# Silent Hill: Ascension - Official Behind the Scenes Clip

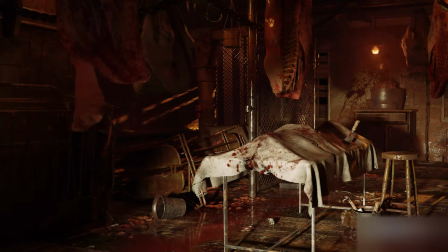In terms of the visual design for this project, Bad Robot has an absolutely incredible art direction team, and I think they really understand the heartbeat of the franchise and what fans expect in the design for creatures.
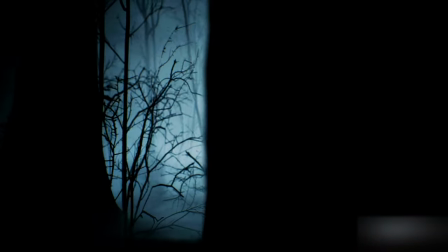The creature designs are heavily inspired by the core traumas, and we have chosen to emphasize the trauma between all of our characters as a collective whole.
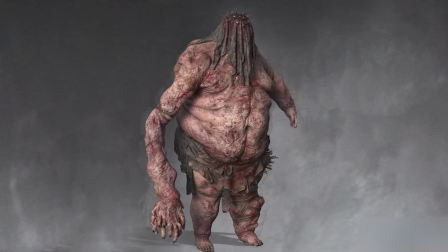Violence, domination, and obsession. The creatures in Silent Hill are often projections from the minds of the major characters.
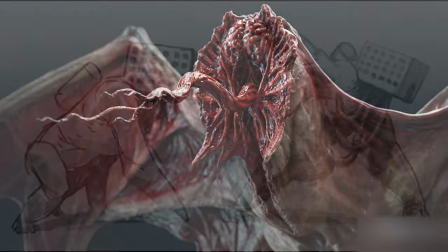The nature and the appearance of these creatures are also linked to their surroundings, which at times can create an incredibly horrifying visual contrast. The whole idea of Silent Hill Ascension was perfect for me. When I first got spoken to about it by Stefan, I thought this would be perfect, actually,
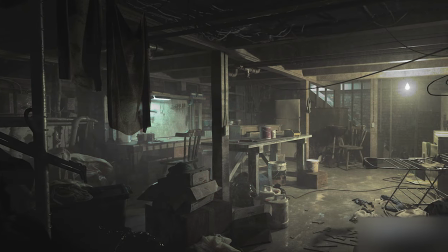because I almost feel like I've been living in Silent Hill for quite a number of years.
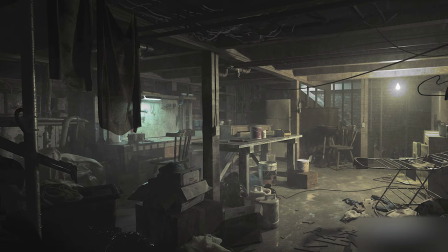I've lived a very surreal world. The work of Akira Yamaoka in the original score was definitely a great inspiration. Fantastic mood setting. The world, what world am I in? And just sort of like setting the guidelines for the inescapable sadness and the inescapable beauty, but also horror.
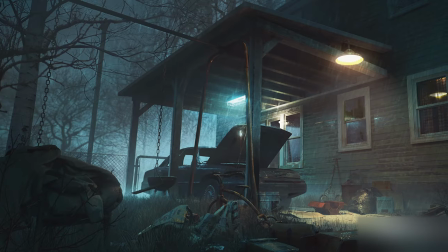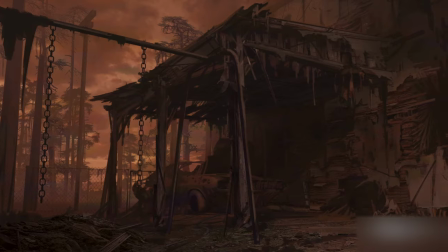One of the things that I think fans are going to really appreciate about this project is we're really trying to be good stewards with this franchise.
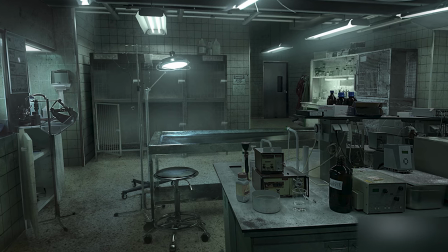We really want to honor the things that fans fell in love with in the first place.
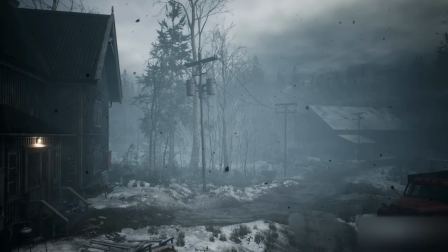They were telling amazing, really bold stories with limited hardware at a time when no one else was doing that.
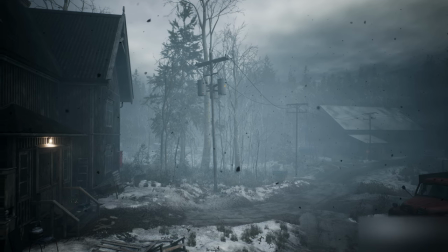And we want to carry that same spirit of boldness with this project. At its heart, Silent Hill Ascension is a mystery.
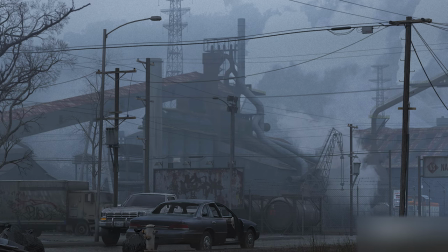I think that's one of the things that we really wanted to preserve in terms of the Silent Hill franchise, is that when you meet a character, you don't know why they're there, necessarily.
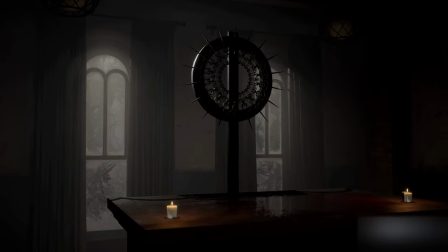They're lost in the fog. They're being stalked by creatures. Why? What brought them there?
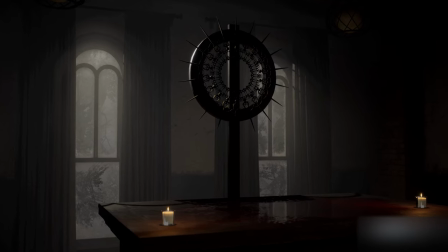What did they do? What happened to them? What did they experience?
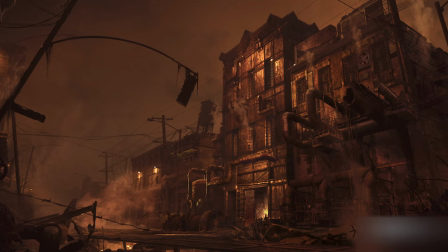And it's that mystery of those characters that we carry throughout the entire season and watch that mystery unravel,
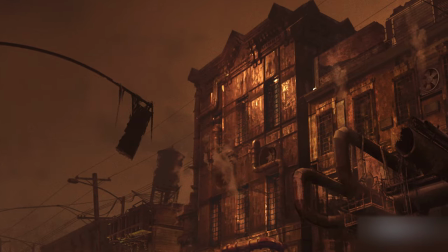discover who these characters really are. And it's not always what you think.